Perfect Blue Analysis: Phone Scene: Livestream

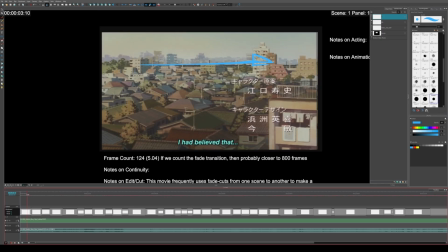257s
Okay, cool. And then what we do is we cut to here.
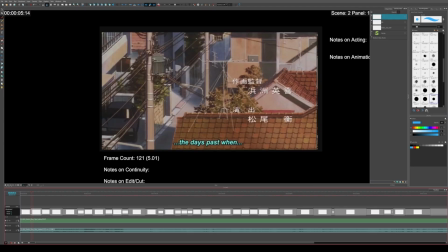262s
We actually, compositionally, still have this line here that's kind of going through the composition. And then she walks up to that point. So there's kind of this rule that's happening in this scene, that everything is leading towards this top third of the composition.
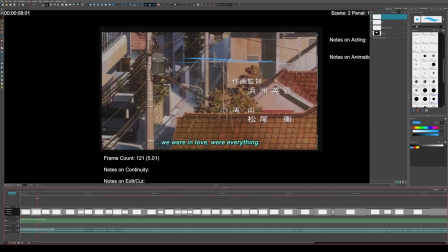281s
And then here, we cut, and while it isn't the exact same location, it is still on the same third line.
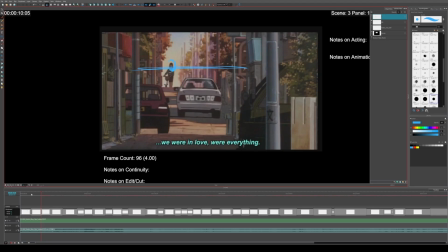293s
Like, she's still here. And so this is something that like beginning storyboard artists may not realize,
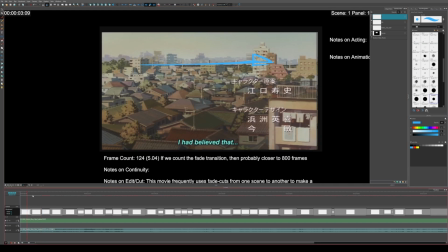299s
is that you can still have characters up on the top third line,
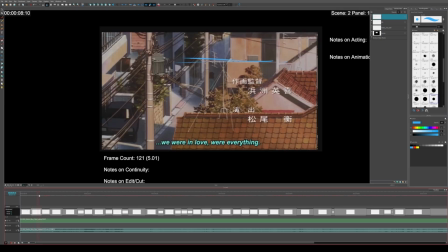306s
without necessarily doing all high angle shots, because there's kind of a basic rule. I think it was in the movie, what was the movie that Steven Spielberg did recently? I forget. Anyway, but it's kind of like, you know, your horizon line is either supposed to be high or your horizon line is supposed to be low.
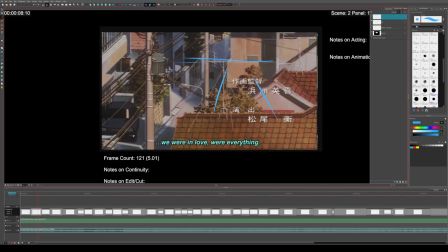325s
It's like, that's it. But you can actually still have characters up on the top third of the line, and at a high elevation while still technically being a low angle shot.
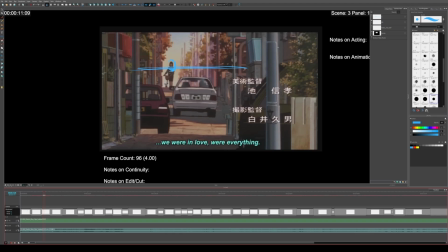335s
So like, see this is technically a lower angle shot.
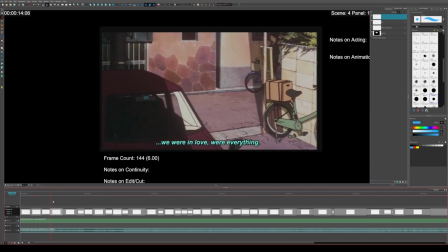339s
And then you see here, she's still moving across the top third of the composition. I mean, technically her head's near the very top of the composition. But you notice the primary line of action.
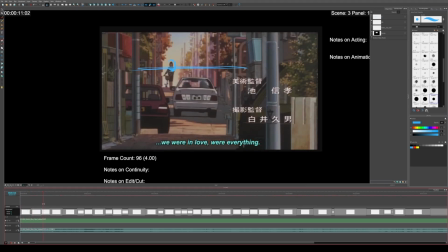354s
So you see here to here to this car is meeting right up to it.
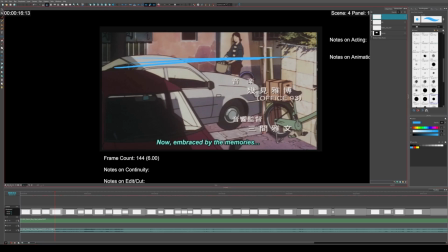363s
And then here, the car is riding right along that same line that's already been established over the last several shots. So that line throughout all these shots is maintained. And see, she's going right to left.
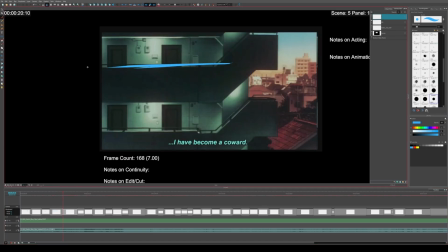380s
And then what do you know? She moves right into this line again.
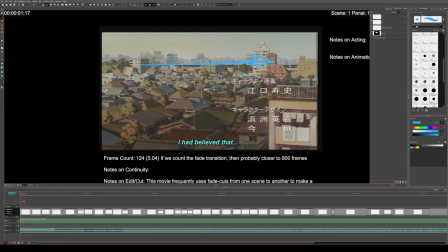386s
So, see, it's very consistent throughout this entire montage.
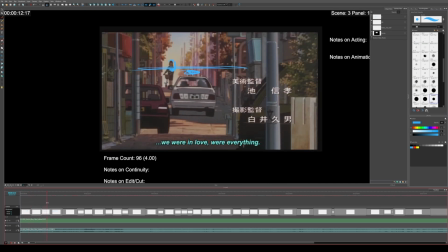392s
Everything happens on that line.
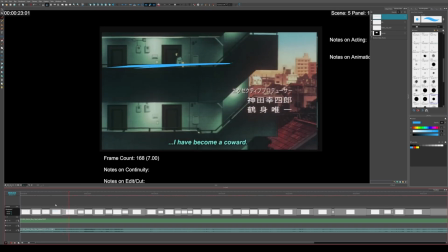398s
Nothing leaves that line, like ever, in the entire sequence. Now, granted, this isn't supposed to be an exciting montage. This is supposed to be a very relaxing montage. And part of the way that they do that, by make this scene relaxing, is that your eye isn't moving all over the place.
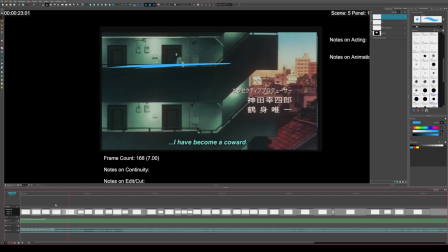415s
Like, your eye isn't getting distracted by a whole bunch of crazy things happening. Now, for instance, the movie City of God, its opening, is very, very hectic. And there's a lot of things happening in a lot of different directions.
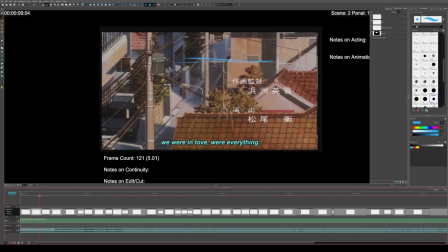428s
But this scene, because it's supposed to be chill, you know, nothing too exciting happens.
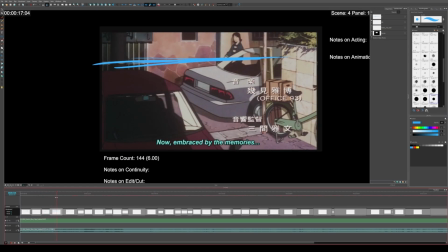435s
Everything, you know where to look, basically, the whole time.
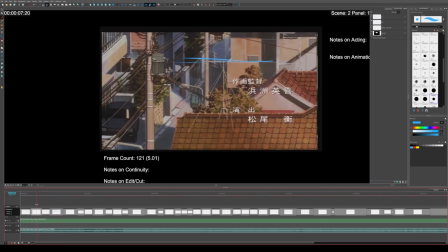440s
You could also maybe argue that this transformer here is then also used for the cut, because they're almost in the exact same position.
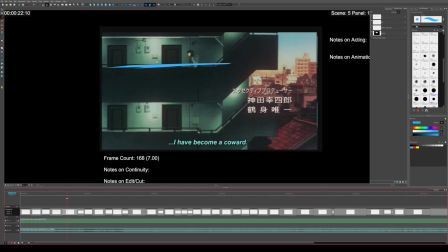454s
By the way. Okay, cool. So here's opening. So which direction is she going right now?
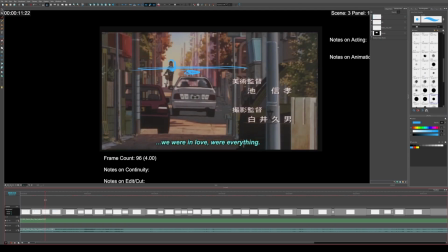460s
She is going right to left.
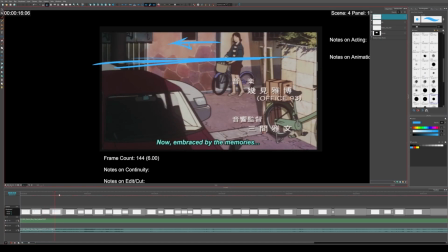465s
Okay. Right to left. We're now going to get into continuity.
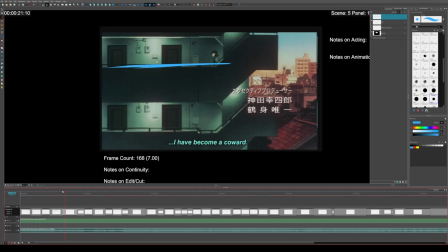470s
So this movie's also really good at having breaks in continuity and time jumping and stuff like that, and making it very clear, but also startling. So she's going right to left, you know, and she gets to the door.
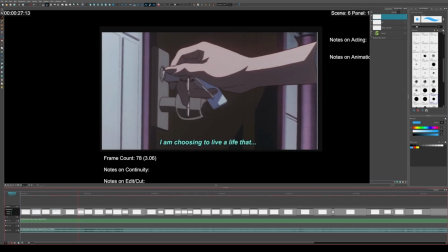485s
Okay. So she put, you know, strong right to left.
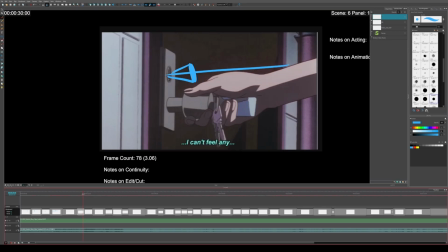489s
She's putting her keys in the door and she opens it, and now it's a reversal.
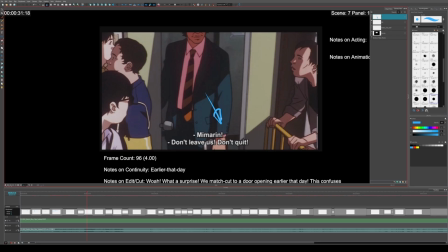495s
It's someone else in a different time or place now going left to right, but it's her.
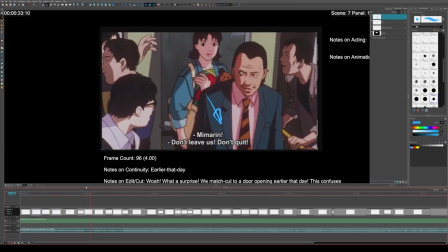503s
That's her. That's the main character. That's Mima.
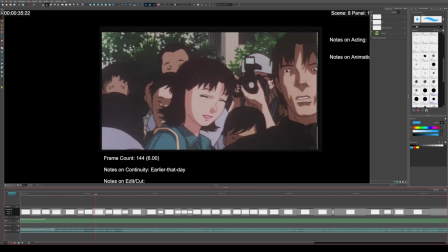506s
So she's going through a door that's going left to right, and then now in this sequence, as she's walking, the whole sequence is left to right.
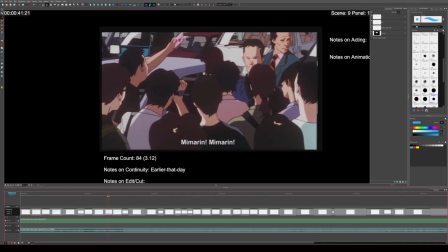514s
So see, she's going this way, and then it goes right to left again,
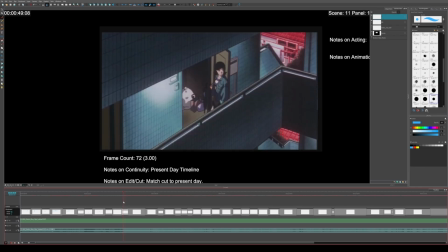522s
and then now she's back into the present. So, okay, why is this interesting?
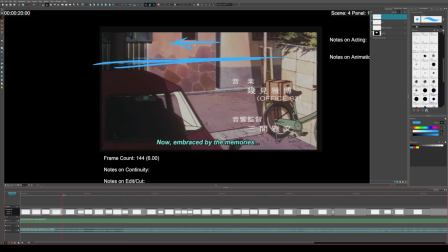527s
Why is this weird? Okay, so she's going right to left.
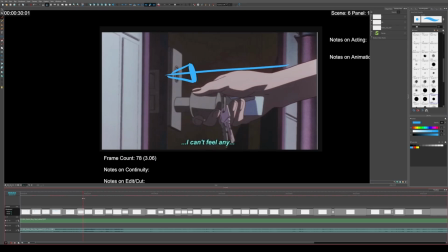531s
And what they do is that they use this left to right break here to do a jump in time. Because what they did is they essentially, they jumped the 180, essentially.
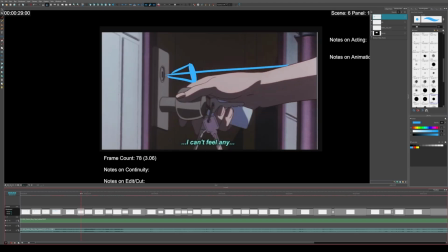546s
Is they jumped it, and so they know that you know that there's a break and kind of an error that occurred.
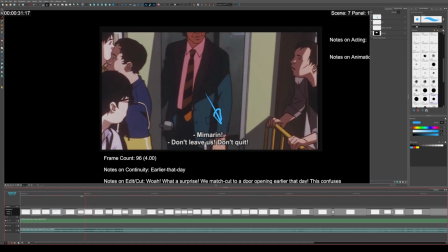553s
And because of that, I guess maybe you could argue it's not a 180 jump.
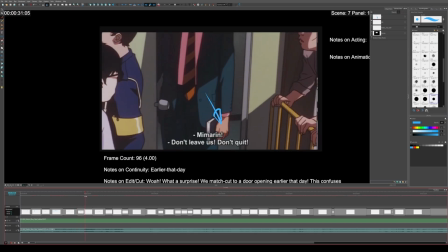558s
Yeah, it kind of is. I don't know. Whatever.
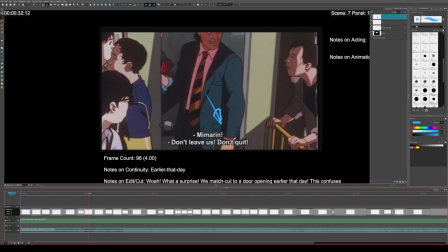562s
They know that you know as the audience that something weird happened, and so that your brain already knows this must be a different time or place.
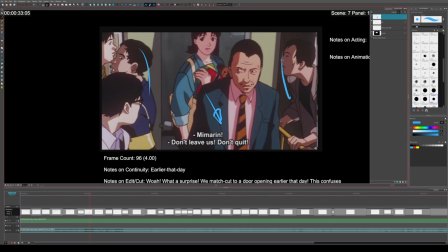570s
Also the fact that, you know, there's a crowd of people and there's this guy here that wasn't here in the scene beforehand. However, if this scene were done in a right to left direction instead of left to right, I don't think the audience would have really picked up that this is a big jump in time and place.
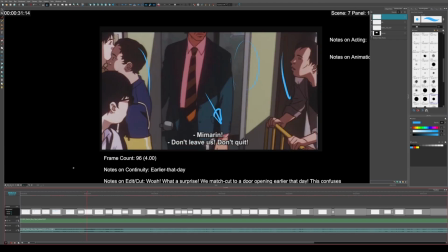591s
Basically, if this scene had continued in the exact same direction, then the audience would have tripped.
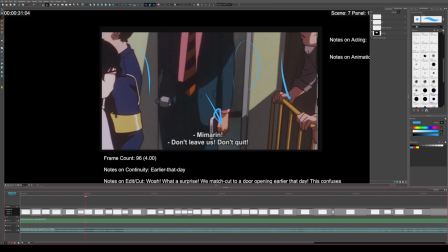599s
They would have been like, whoa, wait a minute, is this a whole bunch of people in her bedroom?
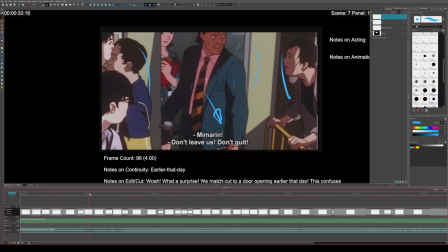603s
Like, what's going on? But because it goes in the opposite direction, it's much more obvious that something's changed.
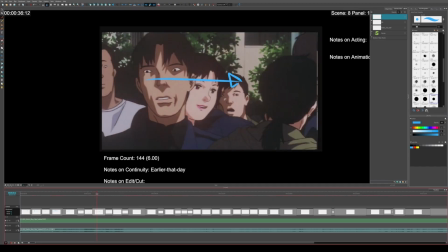613s
And here we have her going left to right.
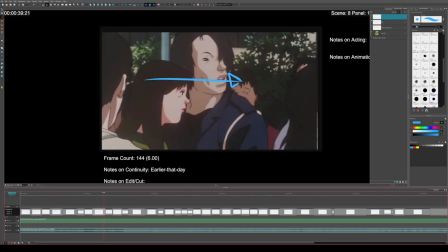617s
And then what they do is that they actually reorient her to go back to right to left.
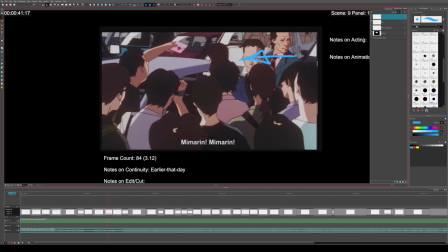625s
So you see now she's going right to left. Also notice, she's still moving on this top third line.
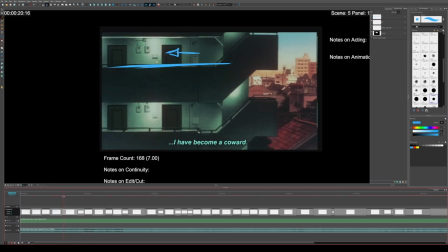632s
Like, even from this montage, top third line.
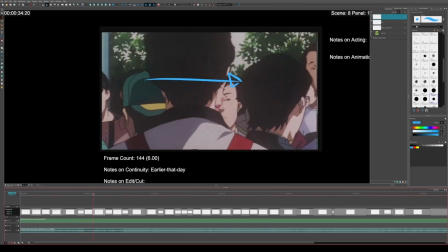638s
Here, she's still, I guess she's centered.
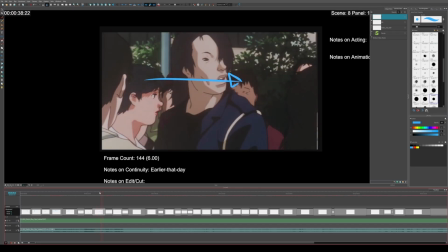643s
But either way, they're trying to make the scene feel relaxed, not too intense. So they're kind of keeping things higher up in the composition instead of more dynamic, and much lower.
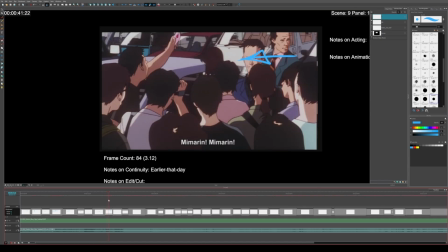654s
So either way, she's moving through this crowd and she's going right to left. And because of her going right to left, it kind of reorients her towards progress, if that makes sense.
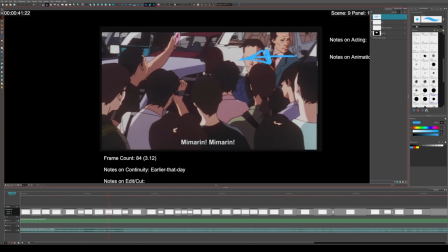669s
It's hard for me to explain with words, but essentially they're reorienting her back into
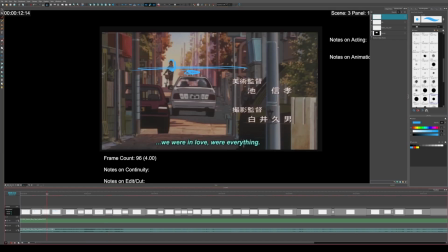677s
the timeline that we were in the beginning. So here she's going right to left, and then they go left to right,
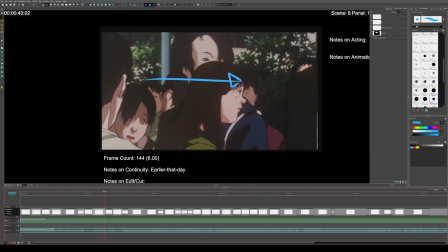685s
but they need her to go right to left so that when we go back into the present,
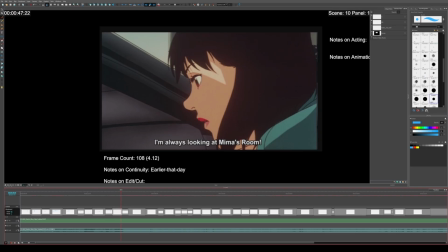694s
we get this shot. So you see she turns, and now she's back into the present.
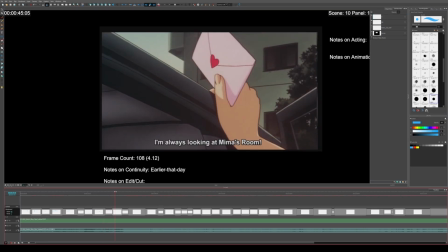701s
So yeah, see, she's in the past. She hears someone says, "I'm always looking at Mima's room," which sounds really creepy.
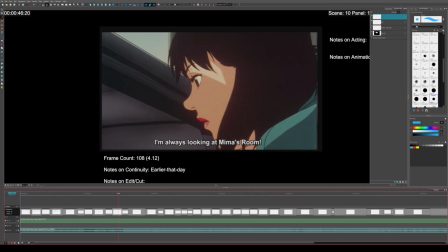709s
She thinks she might have a stalker when she hears that, and she turns around,
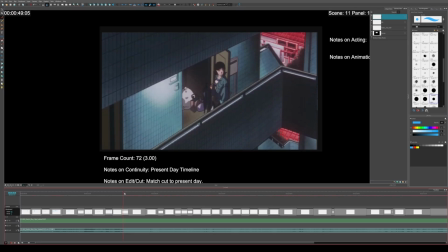713s
and now she's in the present, because in the present, she's remembering that thing that was told to her earlier that day.
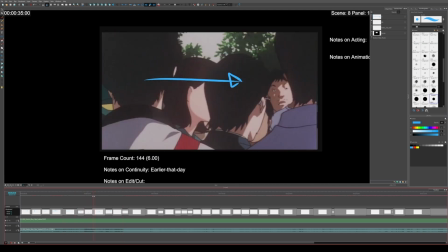720s
So if this shot, this scene of her going left to right, had continued in a left to right format,
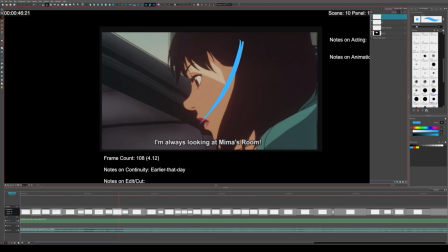729s
this cut wouldn't have worked, because she would have been facing in, this direction. And then when she would do a reversal, it wouldn't match with this cut.